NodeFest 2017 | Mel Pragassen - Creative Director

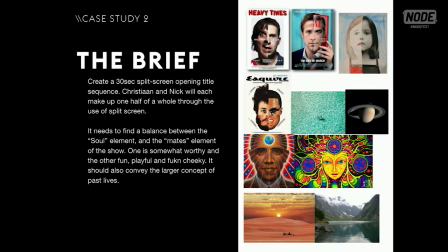[20:46]
Christian and Nick will each make up one half of a whole through the use of split screens. It needs to find a balance between the soul element and the mates element of the show. One which is somewhat worthy and the other is fun, playful and fucking cheeky.
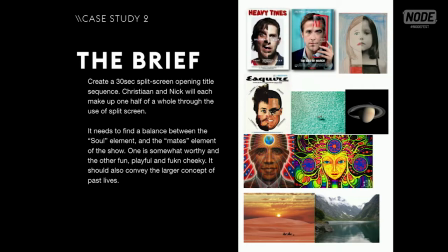[21:01]
It also should convey the larger concept of past lives. These two characters are two parts of the same whole.
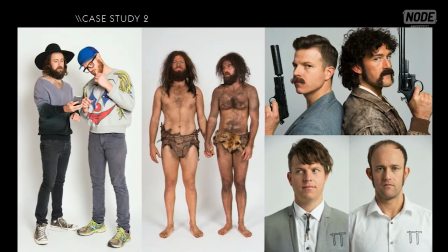[21:10]
They keep being reattached lifetime after lifetime. We needed to hero the 8 main characters, as well as 2 neutral characters, which were basically empty vessels between rebirths. And the titles should be in the style of a music video. We would be provided with a soundtrack and lyrics.
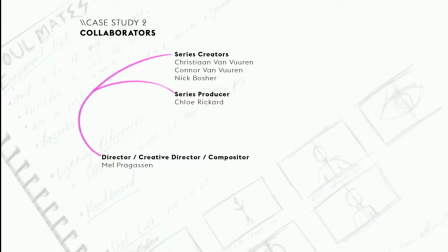[21:29]
The brief came directly to me from the series producer and creators, who I had already had a good working relationship with. Budget wasn't great, it was going to be a complete love job. But if I get to spew psychedelic colours on a screen, I'm pretty okay with that. A friend of mine had been wanting to collaborate on a project, so I thought if he was willing to make the budget work, then this could be the one.
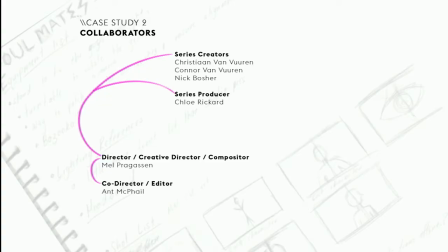[21:50]
So I brought on Ant McPhail. We had worked together previously at Luscious. He had an edit background which worked well for me. It meant I could focus on the design, branding and final compositing, and he could manage the offline.
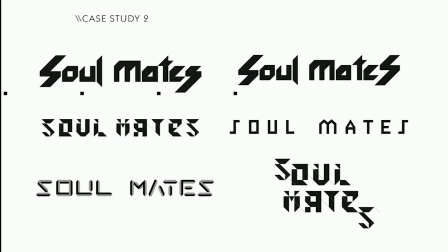[22:06]
I began the design of the TV series branding. I wanted a style that was futuristic, techie, but retro at the same time.
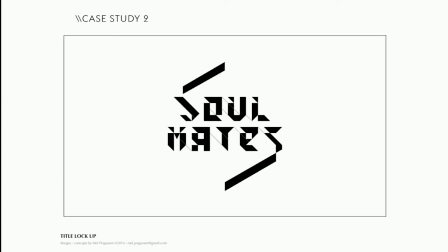[22:13]
This is a final lockup that we ended up with.
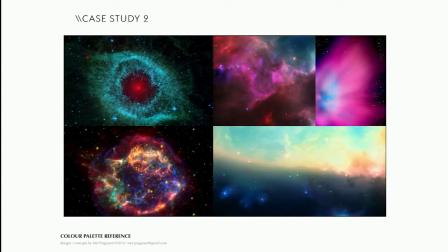[22:17]
I researched ethereal cosmic images for backgrounds and from these developed the colour palette
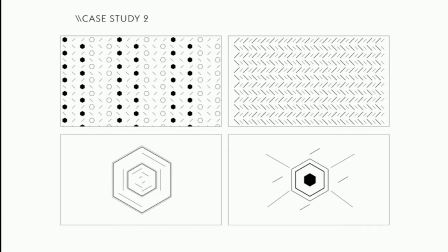[22:26]
and then made up a few patterns because I wanted to loosely reflect how the characters keep coming together and repeating the same behaviours. Meanwhile, Ant was researching and sourcing what I thought would be those cosmic textures for the backgrounds, but instead he gathered a whole load of stock vector icons and flourishes, which really didn't go with the concept. We went back and forth for a while and I was beginning to doubt whether we could actually work creatively or not.
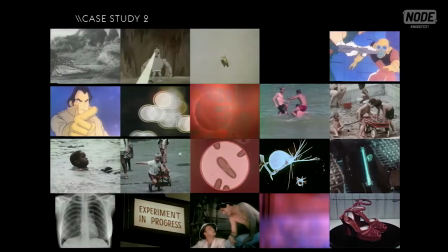[22:52]
And then I swear he must have fallen into a massive black hole
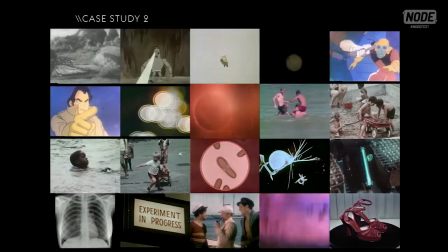[22:57]
and found the end of the internet because he produced all of these videos.
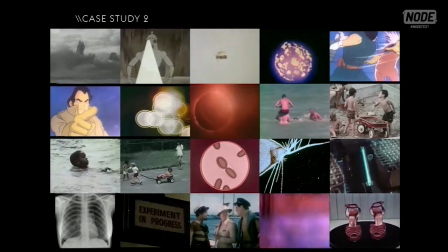[23:02]
And there were dozens and dozens of them, all royalty-free films,
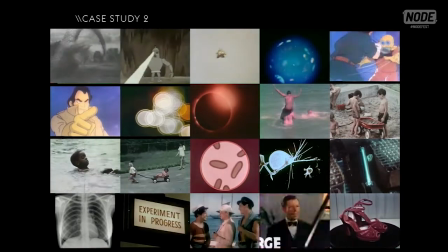[23:06]
some of them from government videos in the 60s where they were studying children and their first relationships.
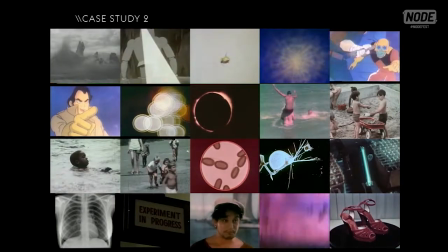[23:12]
Science films on bacteria, which bacteria is the friendliest organism in the universe.
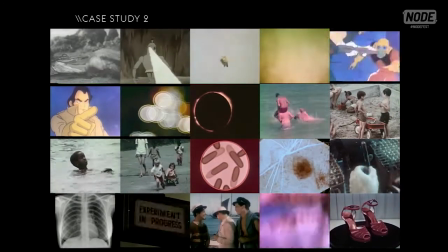[23:18]
And old films about a first mate on a ship.
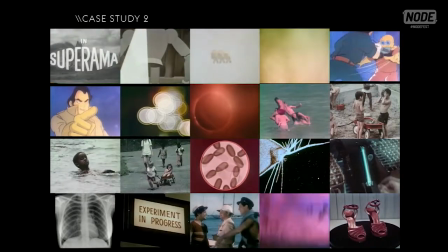[23:22]
So all of these related back to the idea of friendship in a really obscure way, which just gave a whole new layer of meaning to the titles.
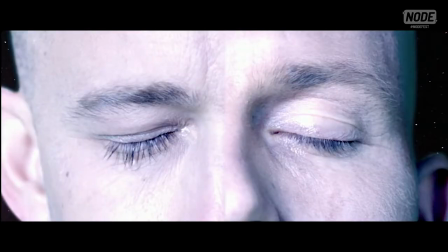[23:31]
All put together, the final sequence looks like this.
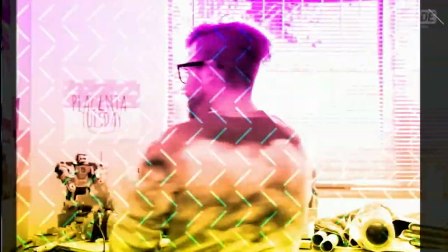[23:36] We've lived 1,000 lives together, and we'll be best friends forever,
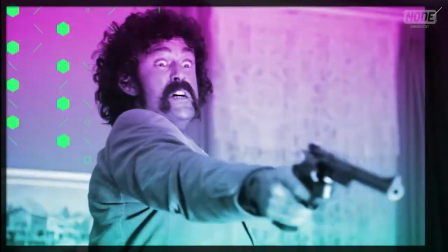[23:45] in a mostly platonic sense. This is a love that never ends,
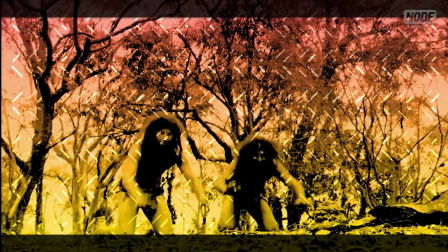[23:54] never ends, never ends. This is a love that never ends.
I love that. That music track gets me every time. It's great. The final benefit I want to discuss is probably the most important.
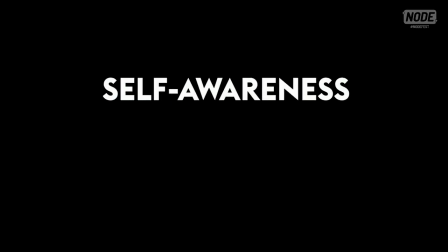[24:19]
Self-awareness. Knowing what you bring to the table. Collaborating challenges you to articulate and refine exactly what you're great at and what you're not so great at. Questions are asked of you and the repercussions are fairly immediate, so you're generally forced to be completely honest.
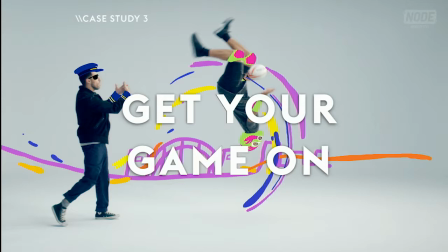[24:36]
With this next project, which is pretty much my latest piece of work, I don't think I've ever felt as comfortable in my own skin as I did during the production of this one.